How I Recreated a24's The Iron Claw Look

It's fair to say for us YouTube filmmakers our inspirations often comes straight from the movies and for me A24 stuff is pretty much always on my watch list even
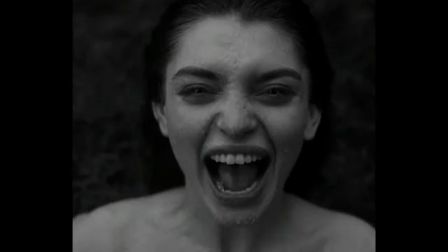0:20 if the movie isn't totally my thing the visuals of their stuff is always a killer
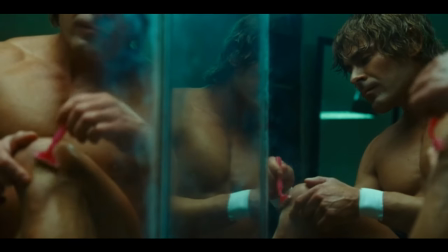0:24 I just saw the Iron Claw definitely not on my top five movies but there's this scene i'm aging to recreate wait i need a ring oh wait let me call coach
hey what's going on coach how you doing it's sean listen you see got that ring lying around your gym by any chance so i took it to my bedroom of course it's still there all right that's great listen man i just i got this great idea for this shot i want to come in i'll be quick Anytime you tell me I don't know man Last time you guys came here It was so much fun I promise you I promise you I'm not gonna do anything That's gonna damage the ring We'll just come in You broke the toilet seat last time I know coach And I had to pay For the freaking thing myself I understand Thank you And I know you're gonna break the ring No I'm not gonna break your ring I promise you that Thank you I appreciate that Looks like we got a ring Let's do this
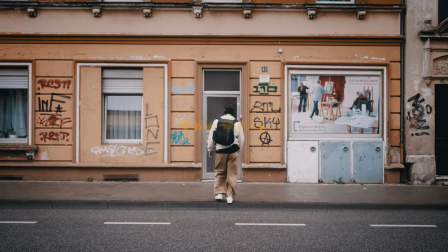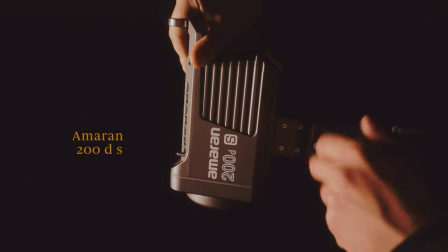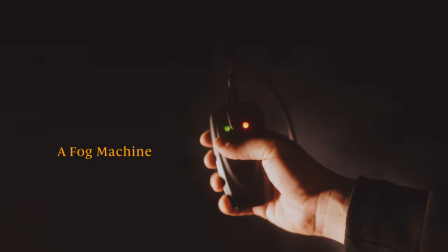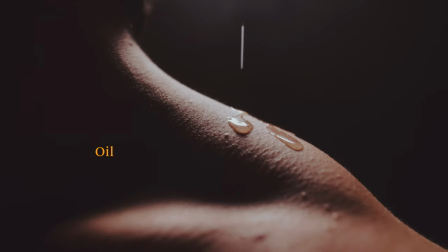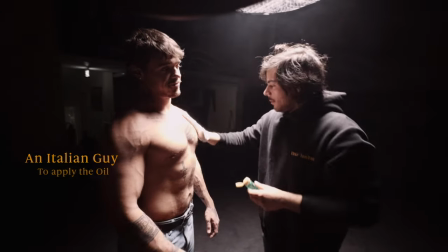2:06 Don't show the seat It's new to me
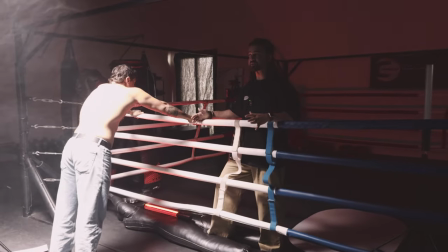2:13 so I want to do a little bit of breakdown of how this lighting is set up it's pretty simple we have one over-the-top light softbox
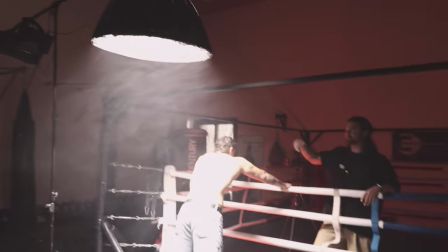2:20 coming in with the Amaron 200d filled this whole place up with a lot of haze with a lot of smoke and my man over here is
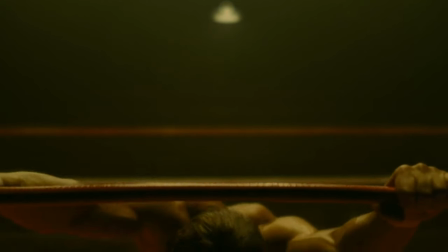2:26 oiled up we saw in a video that there's a slight red light hitting mr.
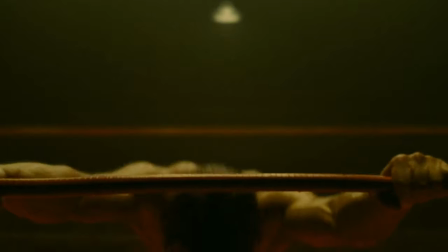2:31 zaffron zack afron is it not it's not zaffron is it it's zack afron my bad it's hitting him from the bottom and we created this tube light
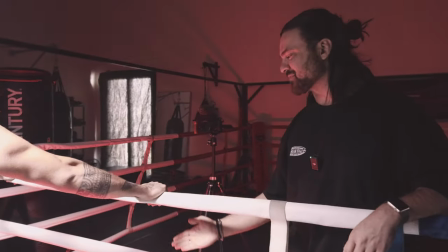2:39 right here just a little bit and I pointed it about 45 degrees angle facing away from Matt's because I don't want it to be too strong
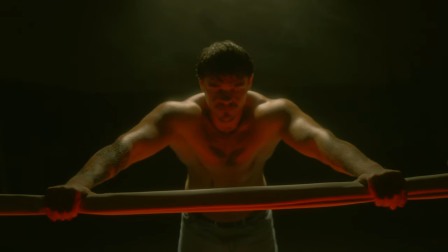2:46 on him but that's giving us the red that we want and
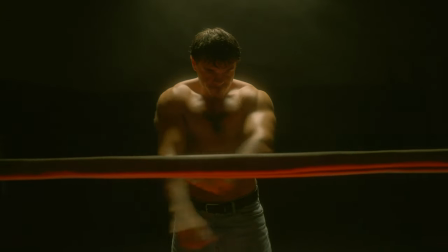2:51 we only see that red when Mr. Zafron is my bad my fault
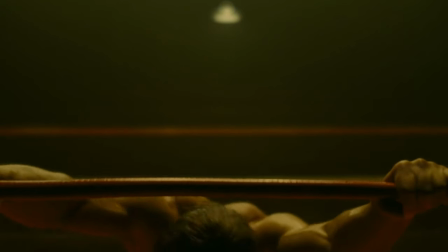2:56 Zac Afron is standing closer to the to the ring and when he goes away the red goes also away and the rest really happens to create that look in the you know coloring suite and we're gonna take you there after that to show you how we can achieve that look but for now that's pretty much it one light here
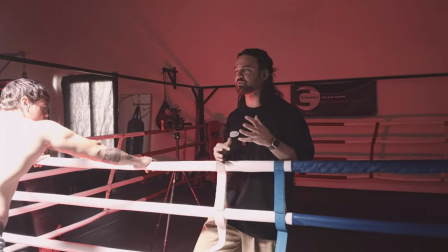3:15 one light there enough contrast and we're gonna create that green and reddish look layer in the pose so that's it so I
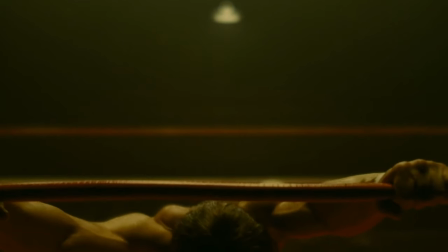3:23 already explained to you my man how the movement works two neck stretches a little bit of shake a little bit of this
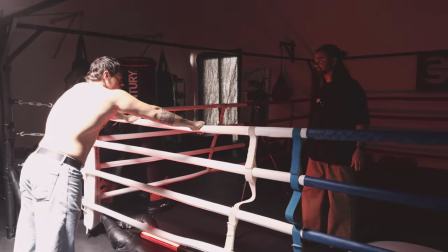3:31 right hand and then you start bouncing action